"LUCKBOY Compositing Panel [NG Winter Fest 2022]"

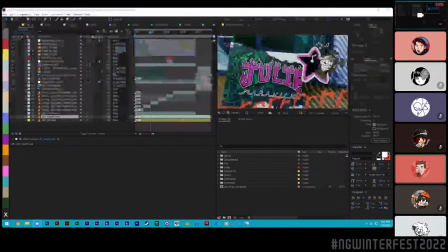I guess this will probably be the last question if we're able to do it. Sure. Jamero asked, you talked a lot while not knowing a lot of things to begin with. A lot of times I'm the one who ends up being the compositing guy when I'm working with my friends, even though I don't really know anything about it, and usually end up doing things the wrong way.
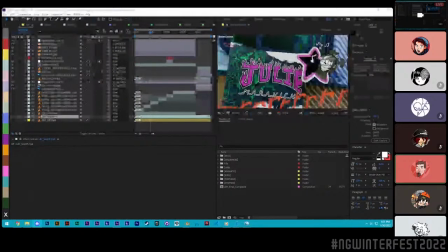How do you stay sane and motivated while doing all that? You don't.
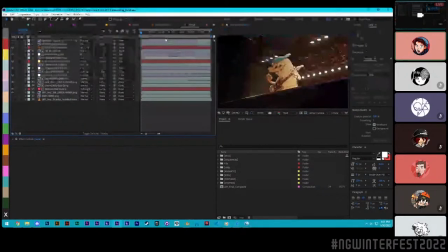All right, what do you mean? How do you stay sane? Crazy. I'm working even though I really don't know anything about it and usually end up doing things the wrong way. I don't think there's a wrong way in compositing. You always end up with a look. Like, for example, this scene could have looked completely different.
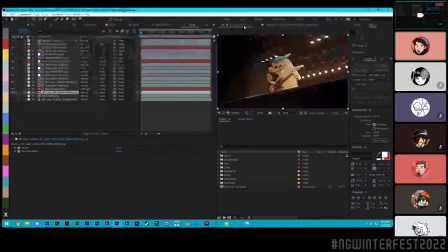This is the raw footage that it came in, and I made it look like this. And it was really simple how I did it.
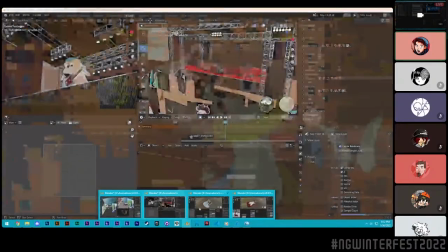I just applied all the knowledge that I had in the past, where I took this scene,
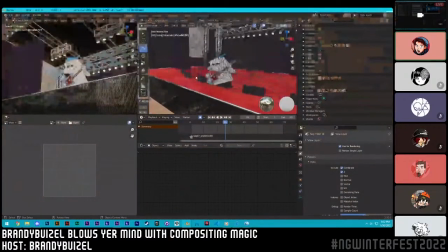I shoved this guy into place so that way he made sense to the camera, and he has this beautiful 2D animation.
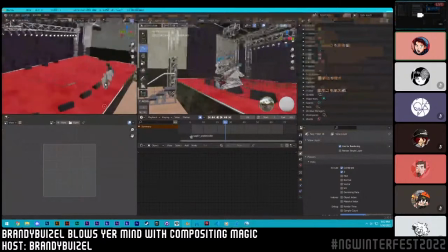And then I do what I did before where I export a depth map so I could tell how far away from the camera he is versus the background curtains.
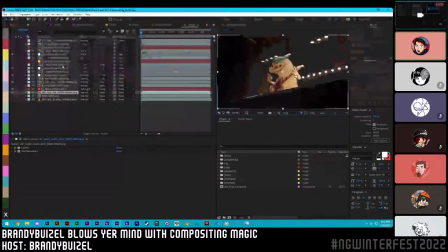And once I had that depth map, I was able to add things like lights in front of him or behind him. So this light goes behind him. It really fills out the screen here. And then we have lights that go sort of in front of him. It kind of dims him to the audience because he's being backlit.
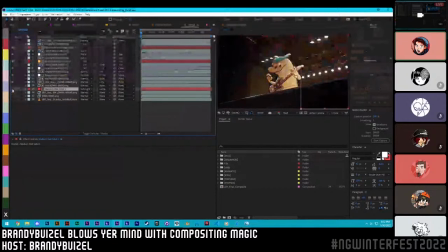But without all of those things that I chose to do in my style, the shot looks like this. You could take this shot and you can make it look like absolutely anything else, depending on what your style is. I could do the posterize effect that we were talking about earlier and remap all the colors, but I don't think there's a bad compositing.
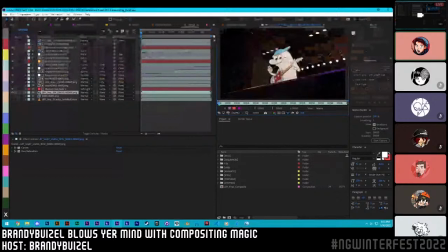It's just the look you ended up with you didn't want, you know? And if you have stuff to reference, you can start breaking down the specific pieces of why you like that look and start imitating them. I hope that helps. All right.
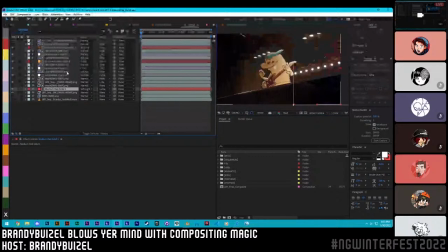I guess that is Standpie's put the cutoff for questions. But Brandy, is there anything else you want to say to this big, beautiful audience here? I wish I had 3 hours. I would have gone so much slower.
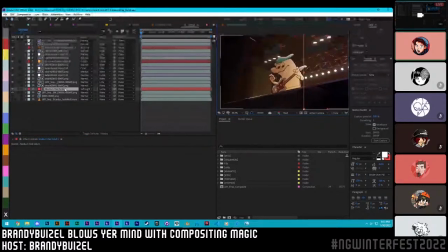I can't believe I forgot about this shot. It's a beautiful one, and I know a lot of people want to hear about it, but the truth is it's very simple. It's actually just a lot of subtle gradients here over my footage that are really selling this look.
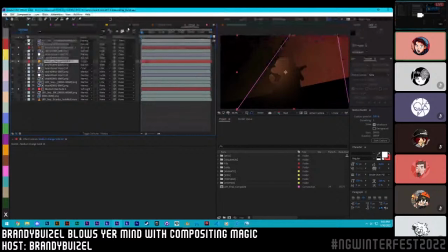Like that's mostly what it is, and then it's tracked in place. There's only so much to break down. It's a fairly simple shot when you think about it. But I wish I had more time.
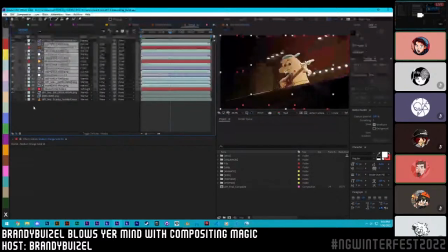Thanks for coming, guys. All right, everyone, give a thumbs up in the chat.
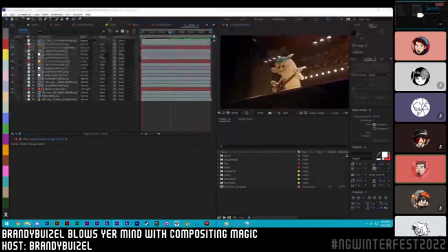What do you do in a virtual panel? Oh, not a clue.
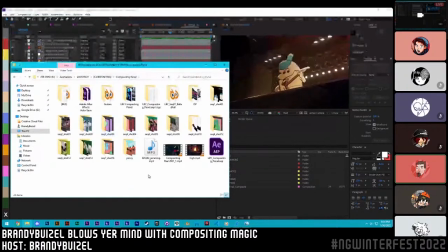All right, well, your own form of applause, I guess. What's up? Out of applause for BrandyBuizel. You're supposed to applaud me, Bull. You're my hype man. I am. Hold on, I am turning off this. A little bit of this. Stay tuned. Standpie's going to tell you the making of something.
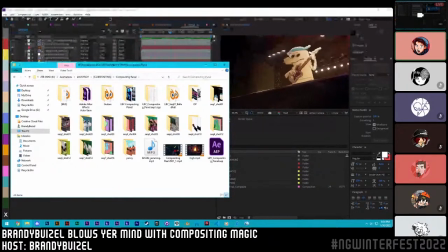It could be the making of that animation from the very beginning of the fest. It could be the making of this festival. Standpie was there when it was better. I personally hope it's not, because it sounds like twice as many spreadsheets as the first thing.